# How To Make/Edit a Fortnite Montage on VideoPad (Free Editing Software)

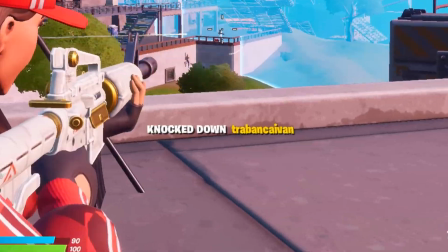(0:00) oh no don't worry try to get to zone them there's one of three dead dead dead snipe them snipe them i'm gonna ar now
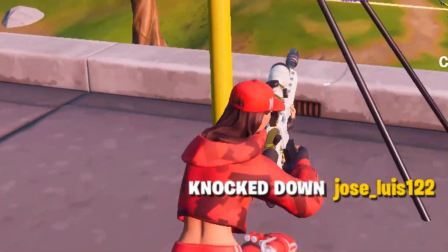(0:09) another one let me stop the last one for the clip go on zyronoid
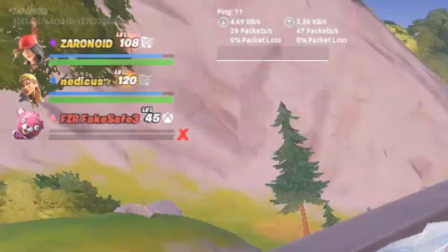(0:16)
oh he did it he's gone and done it he headshot to mid-air hello guys welcome to the
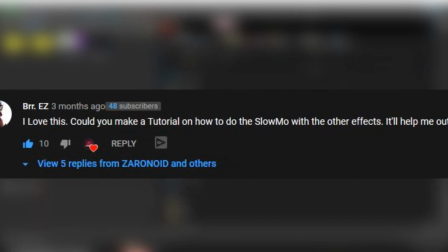(0:23)
video i'm getting loads of these comments wanted me to do a tutorial on how to do all these edits that i do so here we go here it is oh no i
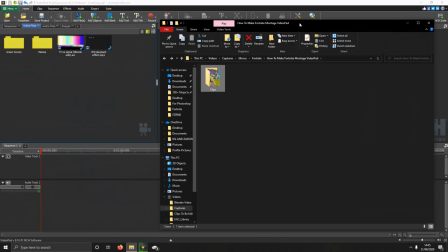(0:30)
So you want to drag your files and whack them in the editing software.
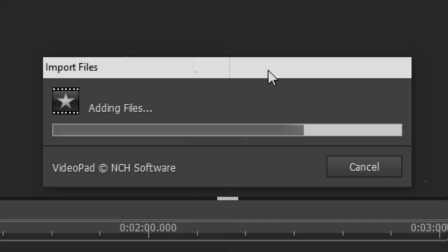(0:35)
All these comments that I'm getting asking me how to do clip speed, how to get the glow and stuff like that, it's all going to be in the video.
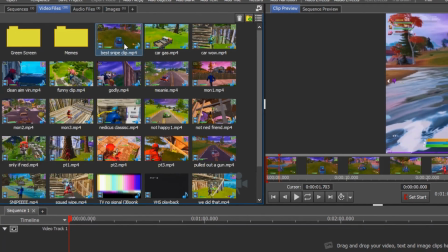(0:43)
Just keep watching alright. So once your files are in there you want to drag it up to the video track.
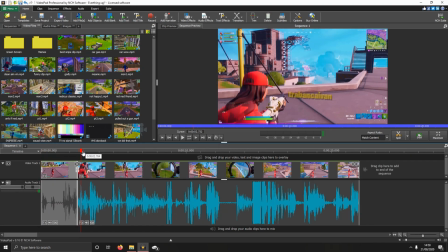(0:50)
You want to cut down to the bit you want. And in this bit here I'm getting exactly to where I can snipe the guy,
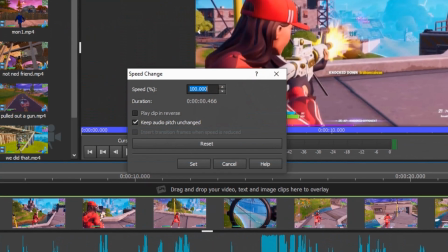(0:57)
I cut it and then I change the clip speed to 50 so it slows it down by half of
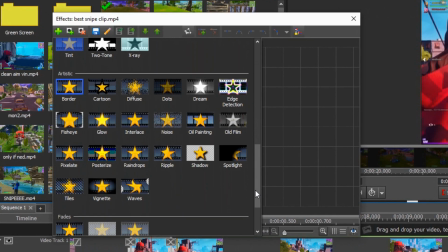(1:02)
it's speed that makes intense and you want to go into effects and you want to put raindrops on the
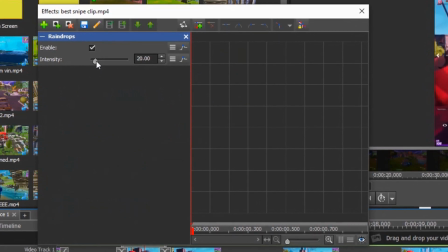(1:07)
raindrops they just look really cool so I put raindrops on to lower it down
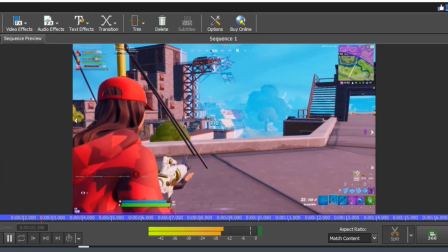(1:12)
the intensor tone you don't want too intense and then you can see it looks pretty good pretty good
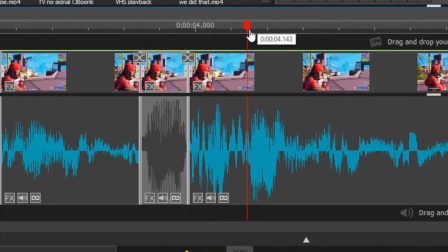(1:19)
but then I add every time I say dead dead dead I make sure that I cut it and cut it
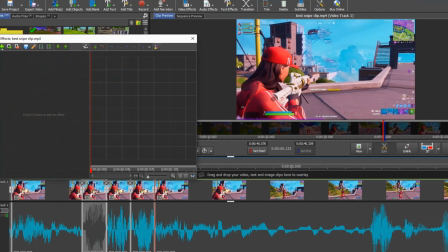(1:25)
and cut it I'm going to zoom in every time I say the word, little subtle effects but it makes it look very neat and clean.
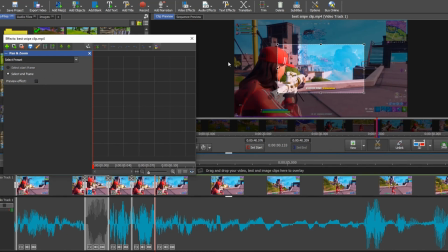(1:34)
This is the first time you do it, I'm going to speed up the second time, probably get the gist of it,
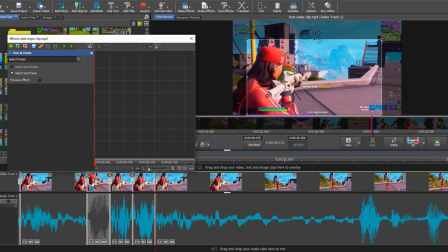(1:39)
just grab the corners, adjust it to how it needs to be, I just,
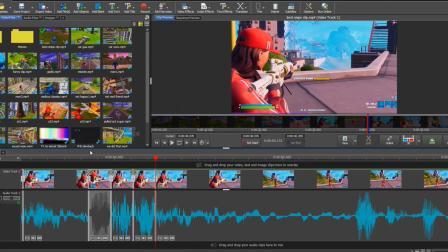(1:46)
um, brilliant!
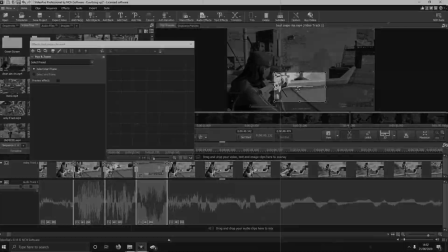(1:51)
I'm pretty shit at these tutorials, it's my first tutorial, so before all you commenters put in there, aw this is a body of trash.
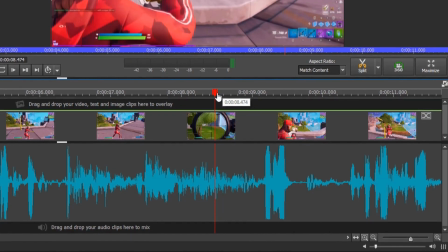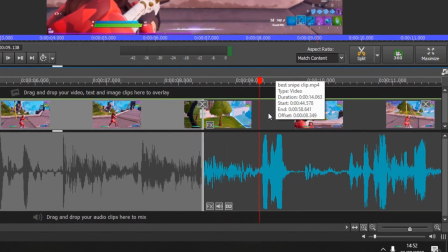(2:04)
Here what I'm going to do, I think what I'm doing, I'm not too sure what I'm doing here actually.
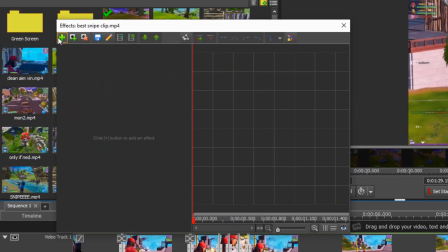(2:10)
I'm changing the clips, speaking of when I snipe the second guy. So and then I probably go to raindrops, do I?
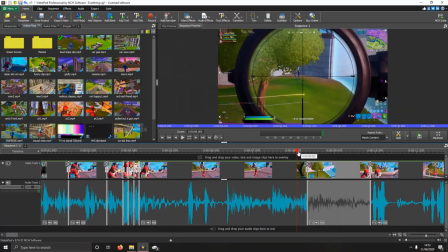(2:15)
Yep. Whack a few raindrops in there on the slow-mo.
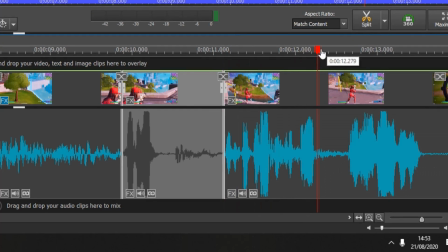(2:19)
makes it look nice and clean in here what you want to do here is quite a little subtle effect that I see the old C-Day
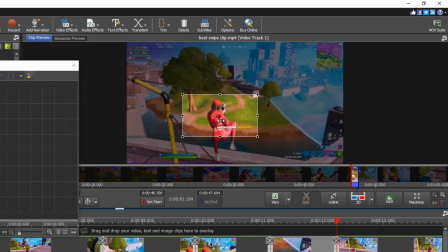(2:29)
you want to just zoom it in on your body when you talk
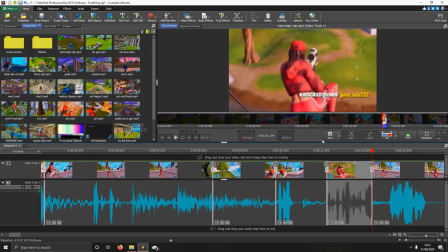(2:32)
for a specific clip just to keep the audience entertained just like that alright,
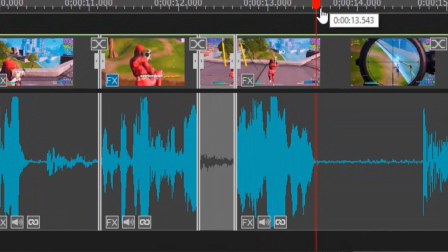(2:40)
nice and clean in here I do the same thing but instead I zoom it all the way out I've got
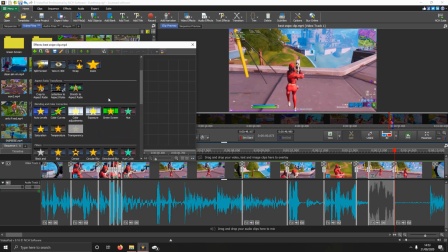(2:44)
a few comments about this I'd pop them up on the screen but that's even more editing in so just
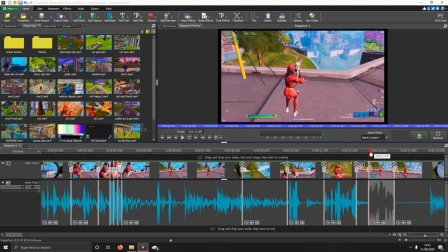(2:49)
take my word for it i'm not doing a dead gene look at that see it's very nice and clean for a little segment of when i talk
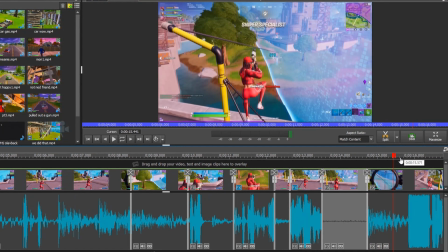(2:57)
over here i think i'm looking for exactly when i snipe the guy so i can put a glow on it which you might have seen in
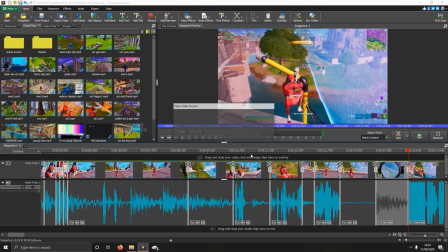(3:05)
my most popular video at the end every time i get a kill i add a glow gives a nice subtle effect here
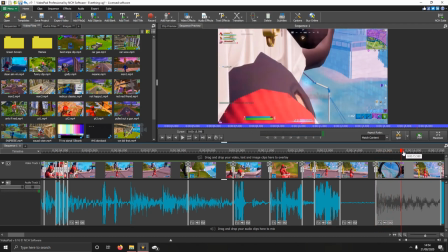(3:14)
I'm meant to be cutting it here, why am I not cutting it? A little split button, that's what you want to click here.
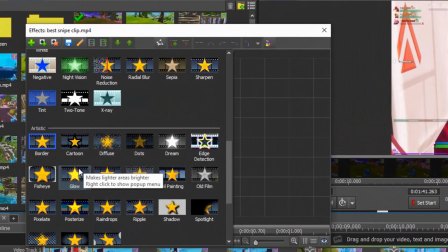(3:20)
And then go to effects, and then glow. Nice 20 glow will do the job.
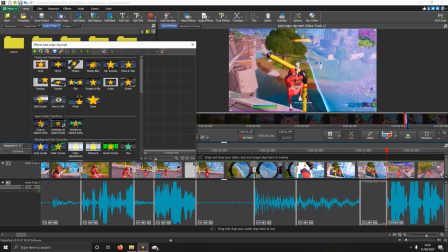(3:27)
And here when I absolutely scream, I add a shake to it.
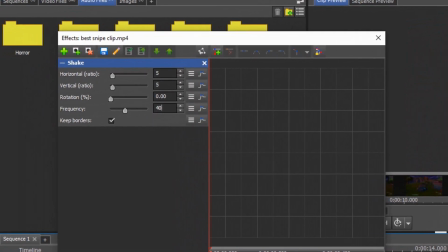(3:33)
So because it's like a loud, it's very loud. I don't know, I just, that's a subtle effect again.
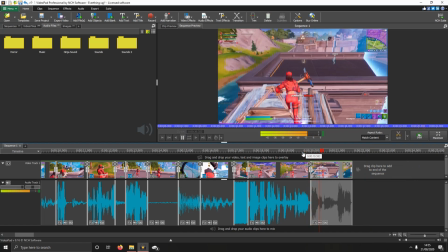(3:40)
All these subtle stuff keeps the people entertained. they start to like the video it takes its time but this
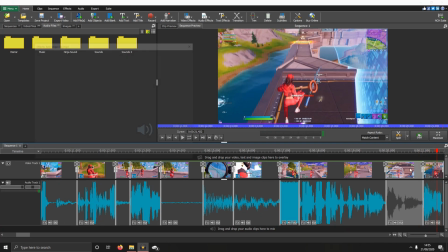(3:47)
whole thing took me about 15 minutes 10-15 minutes just for one clip which is a bit annoying